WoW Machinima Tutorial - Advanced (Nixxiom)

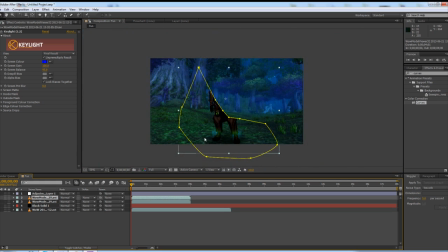498s
Because you see, if I turn off the back layer, I pretty much just cut out his feet and one of his arms. What's the point?
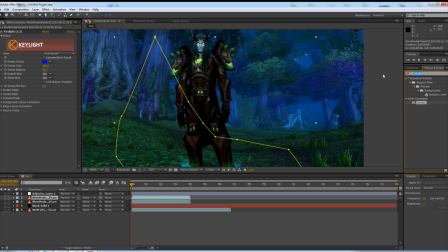504s
Well, what I'm going to do is I'm going to apply the effect fill. Fill, very self-explanatory. You fill it with a solid color, as you can see.
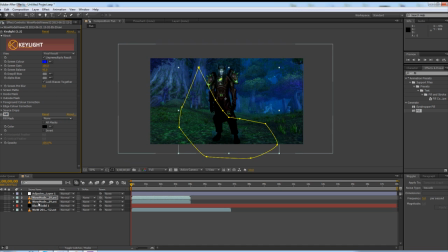517s
I'm going to switch the red to black. And just like that shadow that I put under him, I'm going to hit F with the layer selected. Pull up the feather, and I'm going to hit T to bring up the opacity.
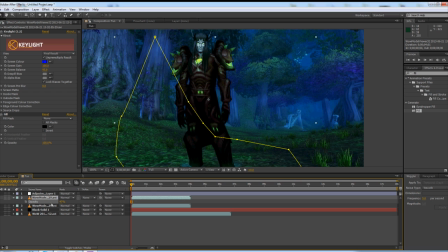532s
I'm going to pull down the opacity a bit. And what I have done is I have created a kind of like a realistic shadow that's running across the character,
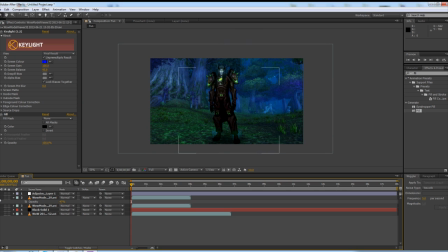544s
and it makes him fit in the scene so much better. And finally, this is something else you can do if you really want to get artsy about it. Think as if you're using a real camera. Always pretend you're using a real camera in the WoW world.
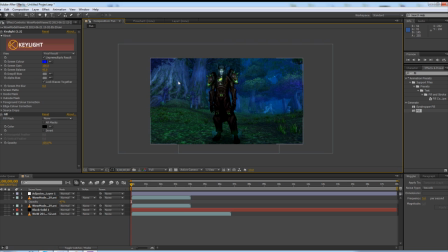562s
So, in this shot in particular, well, the focus is the character, not the background. So, just like a real camera, the background would be blurred out a little bit. So what we're going to do is we're going to take the background layer, select it, and hit Control-D.
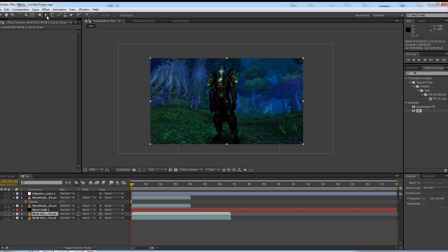581s
And using the pen tool again, hit the letter G or click the pen tool up there. We are going to cut out like all this stuff that's like kind of far away. So like the distant trees and like all that good stuff. All right. And then we are going to apply the effect
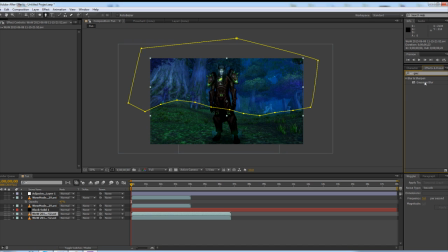600s
Gaussian blur. Or you can use box blur. It's really up to you. I just use Gaussian blur.
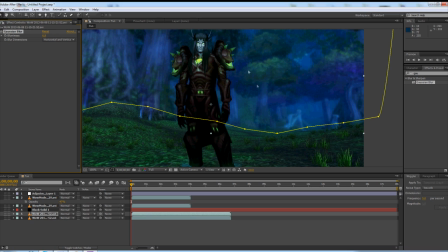606s
Gonna pull that up a little bit. You'll see it's blurred out the background. Then, to make this hard edge of the mask softer, we're gonna hit F and feather it.
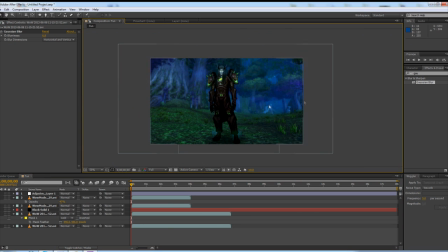621s
And now, as you can see, what I have done is I have made a shot, I've color corrected it, I've blurred out the background a little bit so your eyes are more focused on the character who's just standing here. He has a realistic shadow on him, and it just looks good.
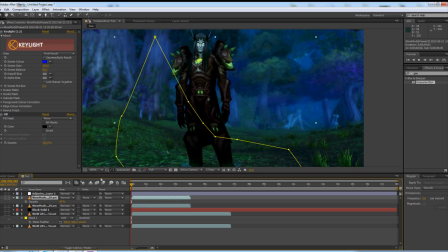638s
And if you want to go a little bit more into it, what I'm going to do, this is just one more tip. A lot of machinimators love to use light sweep, They love light sweep, but they don't do it right. I don't understand why.
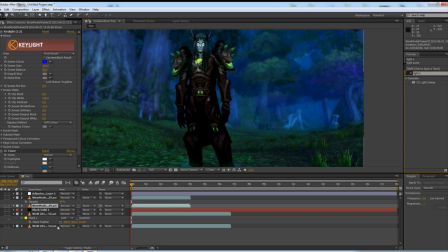656s
Here's light sweep. Here's what it does. With not the shadow layer, but the back layer selected, I'm going to apply light sweep. Light sweep, in a sense, if you look at it, it just adds like a ray of light through the character. Now I'm going to set it smooth, and I'm going to pull it up.
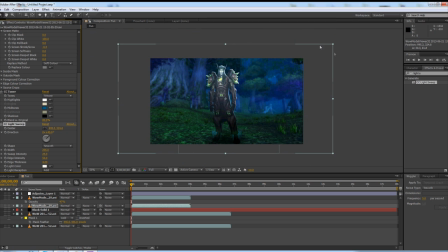676s
I remember when I was talking earlier about like, oh hey, let's pretend like the moon is like up here, or the light source is up here.
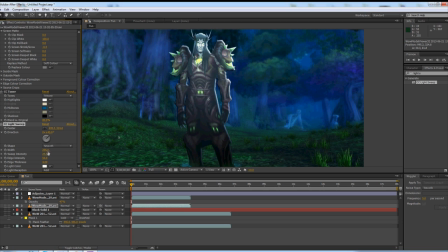682s
Okay, so the moon's up there. What I'm going to do is I'm going to pull down the sweep intensity to zero. Put it at zero. Never leave this up. Leave it at zero. And then,
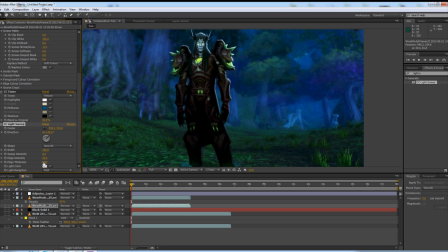694s
if the moon's up there, what we're going to do is we're going to pull up that edge thickness to like right there. And then pull down that edge intensity. You just want to barely be able to see it. Just barely.
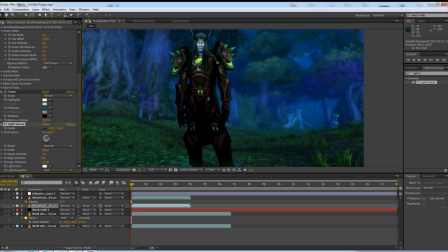713s
And what you create is this realistic light that's being casted on him. I mean, it's very subtle. It's very subtle. And it's not something that, like, when you're watching the Machinima video, you're going to be like, oh, wow, look at that light on his shoulder.
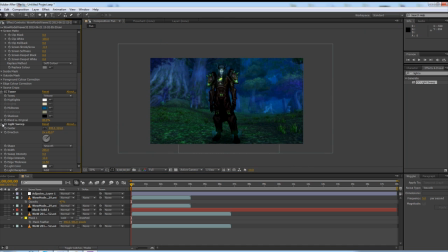731s
But it makes the character fit so much better into the scene subconsciously. And that is the art of being a film editor. You need to be very artsy and fartsy about it.